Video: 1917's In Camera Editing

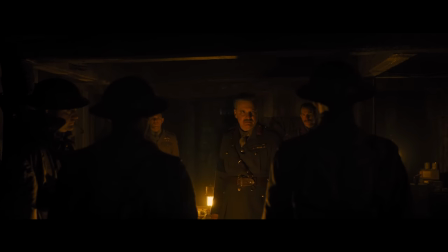[0:00]
In this scene towards the beginning of 1917, our two main characters receive instructions about the mission they're being sent on.
You have a brother, a lieutenant in the Second Evans? Yes, sir. Joseph Blake, is he?
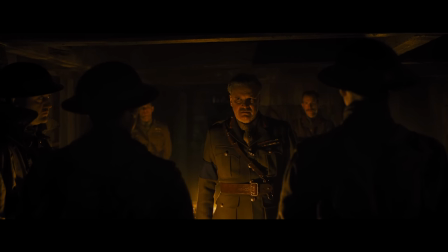[0:12] Alive, as far as I know. And with your help, I'd like to keep it that way.
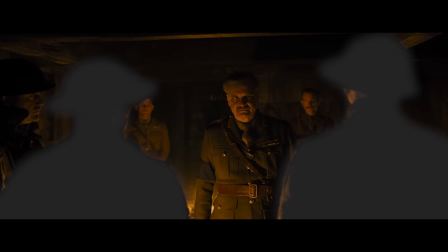[0:18]
These characters stand with their backs to the camera. We can see the General's face, and then we can see the map.
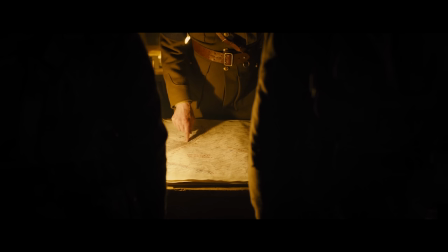[0:23] We are here.
At this moment, the General's face and the map are more important to see than the main characters faces.
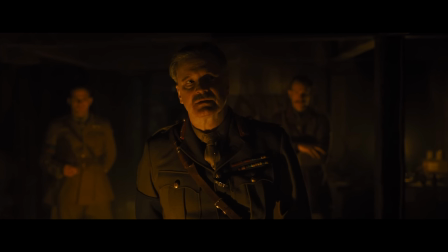[0:30]
But after he delivers the information, we want
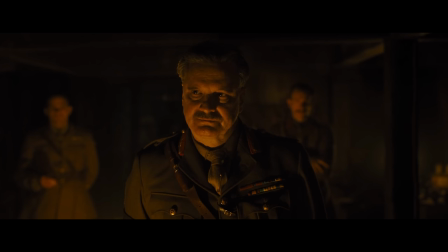[0:40]
to see how they react. In a normal film, you would simply cut to a reverse angle here, but director Sam Mendes can't because 1917 is a film made to look as if it has no cuts.
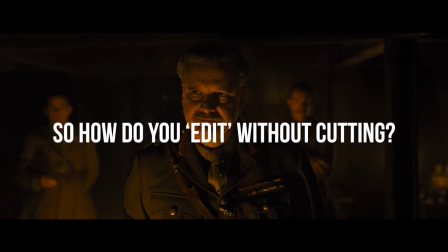[0:53]
So how do you edit a scene without cutting. This video is sponsored by MUBI.
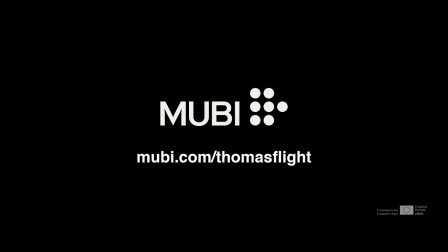[0:59]
MUBI is an online curated cinema. Get your free trial today at MUBI.com slash thomasflight.
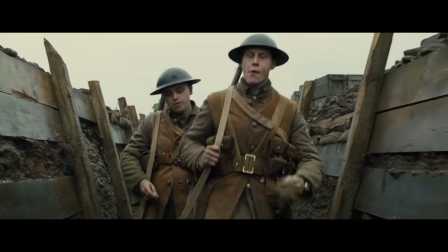[1:05]
All of the actual cuts between shots in 1917 are hidden. The place where most of these cuts happen is fairly easy to spot if you're paying attention.
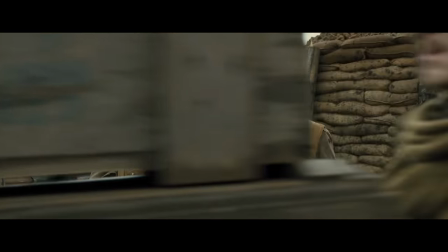[1:13]
The most obvious clue is when objects pass between the camera and the characters. Anytime this happens, there's an opportunity for a hidden cut.
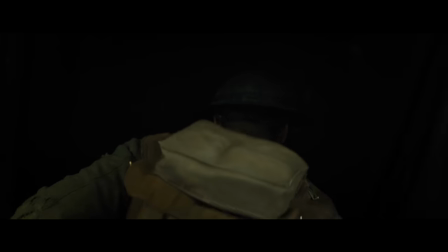[1:22]
Most of the other cuts are hidden using visual effects stitching.
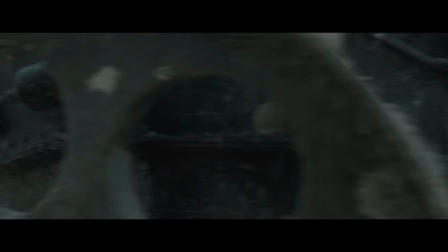[1:26]
But these hidden cuts are not the kind of editing in 1917 that I want to talk about in this video.
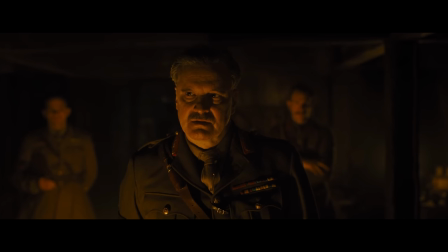[1:32]
Back to the mission briefing.
He's wrong.
How do you shift to a reaction shot here without cutting? Well, you could move the camera around 180 degrees. But Sam Mendes and cinematographer Roger Deakins use a bit of blocking and camera movement to get that reaction shot.
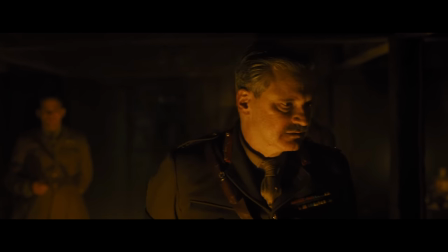[1:48] Colonel McKenzie has not seen these aerials of the enemy's new line. Come around here, gentlemen. Three miles deep, field fortifications, defenses, artillery, the like of which we've never seen before.
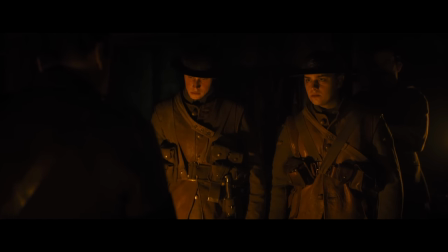[2:03] The second are due to attack the line shortly after dawn tomorrow.
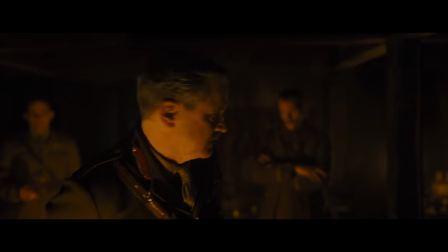[2:07]
The whole purpose of the second map, this line of dialogue, and the blocking movement is to set up a reaction shot. This scene is one continuous shot, but within that shot are all these compositions.
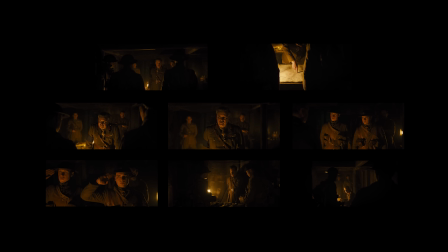[2:19]
The camera and blocking working together to move between these compositions are essentially taking the place of editing in the scene.
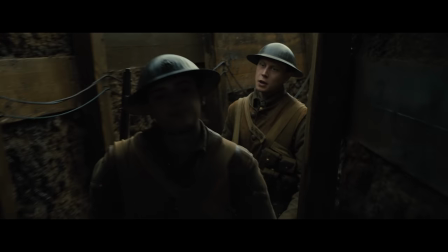[2:27]
Because 1917 is about a journey, the delicate balance is showing the characters and their reactions along with the environment they're progressing through.
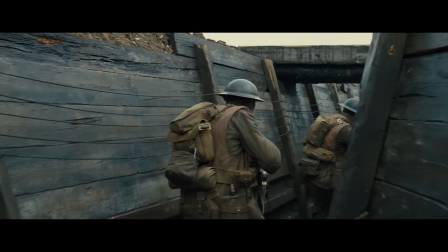[2:36]
We want to see what they're approaching to establish the environment and build anticipation and suspense,
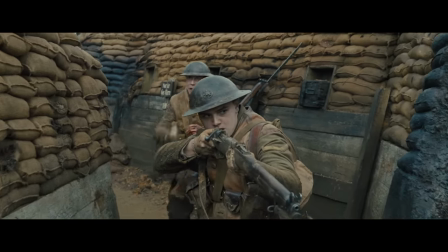[2:41]
but we also want to see how they react and their faces when they're talking so we can emotionally connect with them.
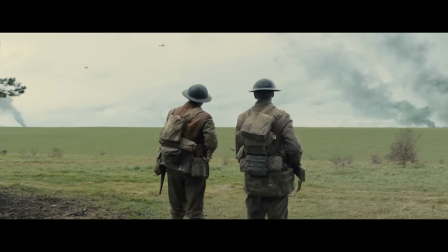[2:48]
But transitioning between these perspectives is not as simple as just moving the camera.
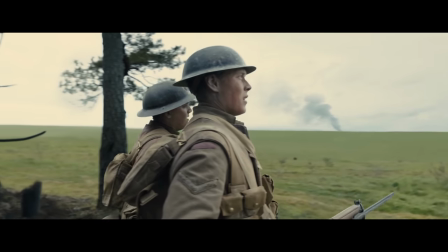[2:53]
For one thing, spinning around back and forth constantly would be dizzying.
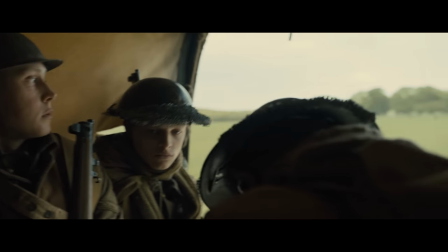[2:58]
And for the most part, Mendez and Deacon's avoid freely moving the camera just to get a different angle like we see them do here.
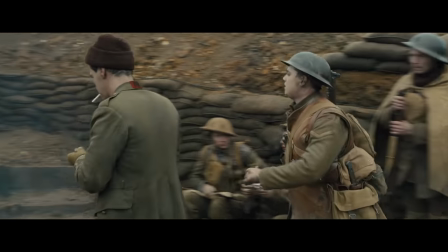[3:06]
Instead, they give the camera a sense of momentum that is motivated by the action within the scene.
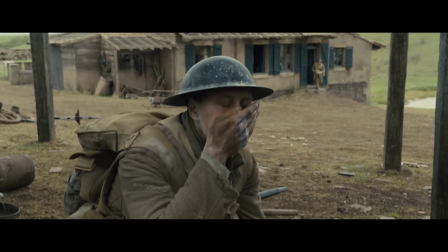[3:12]
As Roger Deacon said in an interview with American Cinematographer, we always wanted to feel connected to the characters.
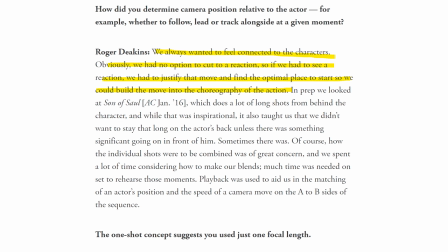[3:17]
Obviously, we had no option to cut to a reaction, so if we had to see a reaction,
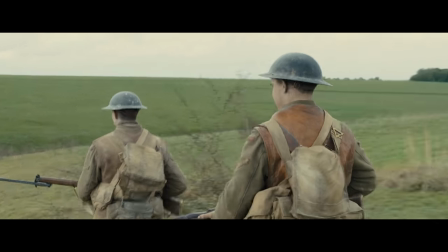[3:23]
we had to justify that move and find the optimal place to start so we could build the move into the choreography of the action.
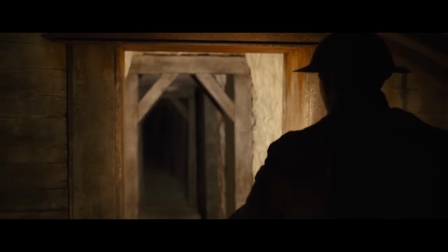[3:30]
You can build those moves into the choreography with a sound,
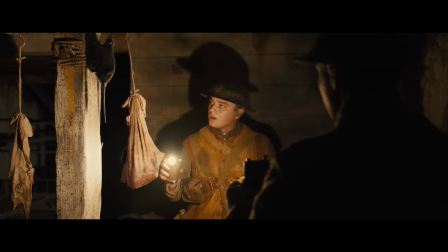[3:36]
or the movement of a character or object within the frame like this rat.
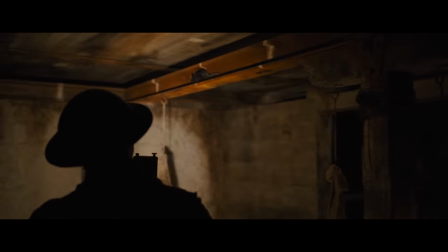[3:41]
Watch how the movement of the rat carries the camera around the room so we can see the environment.
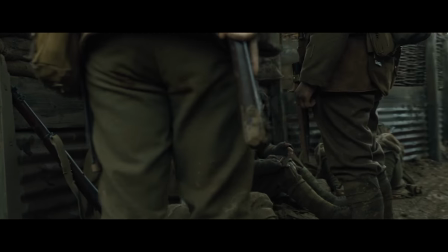[3:47] Where's Major Stevenson?
Sometimes the characters stop, but the forward momentum of the camera is what carries it around the characters.
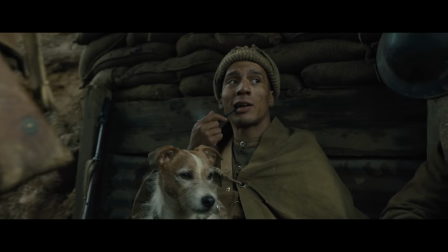[3:56] Next dugout.